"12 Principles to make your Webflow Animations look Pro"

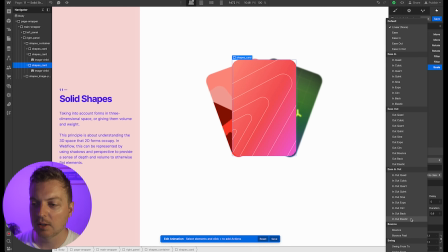(49:21)
And again, giving it the same timing as the others, we'll say bounce past because we want to have that same effect. And suddenly, 3 totally 2D elements feel like they're in a 3D space just by adding scale, rotation, move, and a little bit of blur. Number 12, appeal. And this is by far one of the hardest ones. Characters real or imagined should be appealing and command the audience's attention. Appeal can be created with the design, simplicity, magnetism, charisma, or uniqueness of a character.
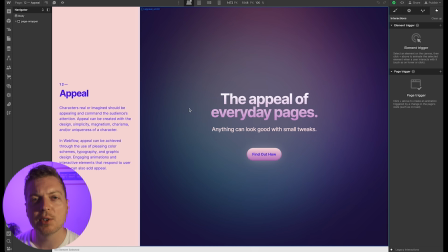(49:56)
In Webflow, appeal can be achieved through the use of pleasing color schemes, the use of typography, graphic design. Engaging animations and interactive elements that respond to the user inputs can also add appeal.
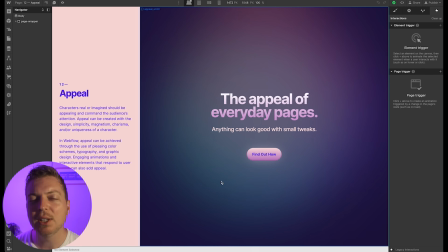(50:10)
So this one's really hard to demonstrate because it really just relies simply on being a good designer, making things look really nice. In this example, I've created a heading 1 and a heading 2 with a button. This is what you'd find on a normal landing page. And I've added some things that make it look more appealing.
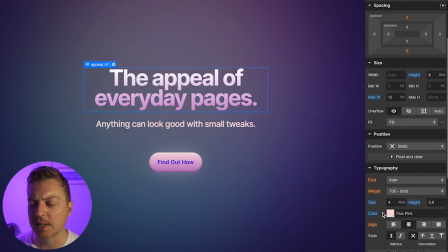(50:28)
So rather than adding a flat color to the text, I've added a nice linear gradient.
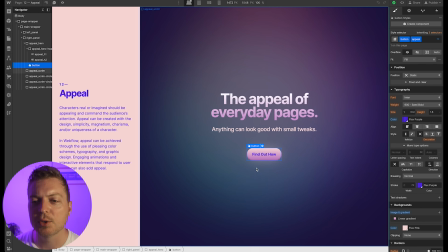(50:33)
And rather than doing the same thing with the button, it also gets a gradient. And when you hover, I've added a light glow to it.
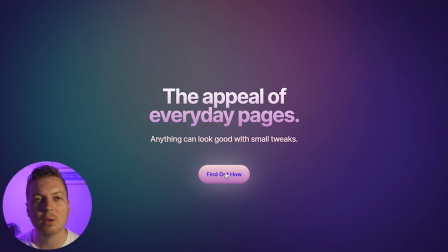(50:40)
So these are things that you would normally find in a flat environment, but I've added just a few small tweaks to give it appeal, to make it look like you want to click it. In addition, in the background,
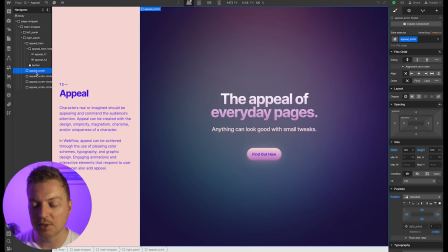(50:53)
there are these giant scrim circles, and if I delete the scrim as a background blur, you can see that there's nothing special about them.
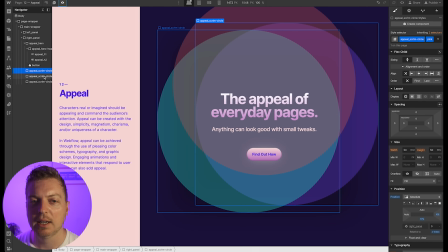(51:00)
They're just red, blue, and yellow, and all they do is have a background blur over the top.
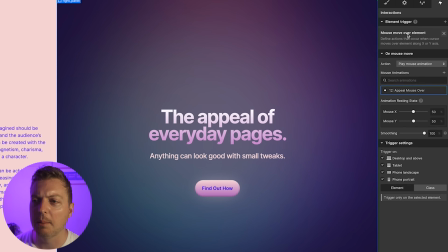(51:07)
I've created this really nice effect on the actual right panel called Appeal Mouse Over.
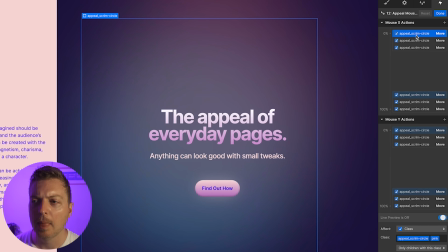(51:12)
And again, there's nothing special about this. All I've done is set the scrim circles and the background to move.
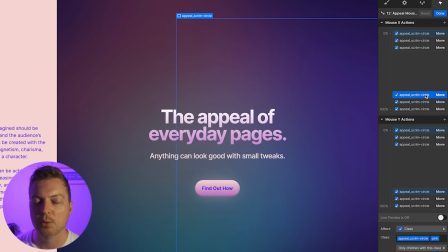(51:19)
So for example, this one moves negative 20% and then 20% on the X. So when I actually hover over it,
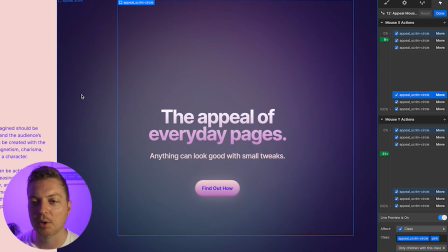(51:26)
you can see that these things move up and down, left and right, depending on where you're hovering over your mouse.
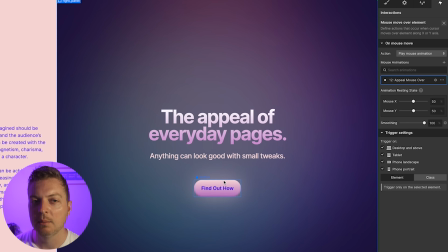(51:34)
And I've increased the smoothing to 100% because I want it to be almost imperceptibly animated.
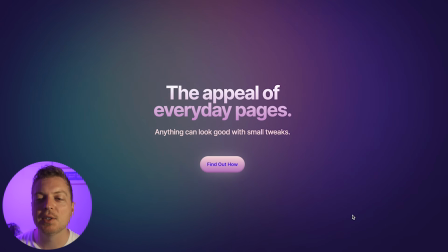(51:41)
So I preview the page and I hover and we let it sit for a little bit. You can see that those circles slightly move.
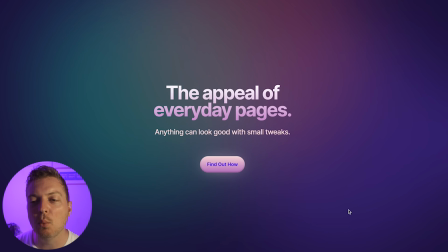(51:48)
And this adds appeal to the page. It makes you want to click around things. It makes you want to explore.
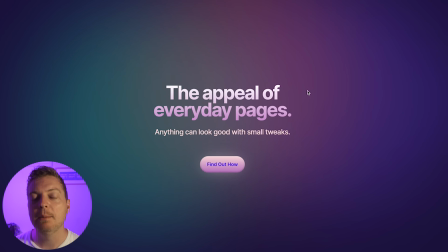(51:54)
And that's the entire point. It makes you want to explore the page. I believe that you should design a page first to be structurally sound, have proper headings, proper syntax, and then animate afterwards. But the animation shouldn't just make it look nice. It should enhance the entire thing.
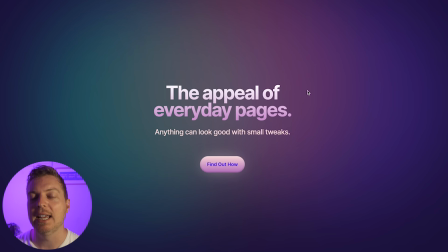(52:12)
It should make you want to interact with the entire page. The entire point is to stay on the page and keep the user there, not just solving problems, but bringing them real, genuine delight. And you can do that through appeal and applying all the other principles that we've gone through so far. What I want you to do is download this free clonable and give it a shot. Start with principle number 1 and apply that to your current designs and watch it transform from something amateur to professional with little to no effort. And then start applying them day by day, each principle adding to the last, and watch how you grow exponentially and become better than all of your peers. But hopefully, using these principles will earn you more money, more respect, and maybe get you on an award site or two. If you found these principles helpful at all, let us know. Leave a comment, like the video, and subscribe. And good luck applying these principles to your own designs.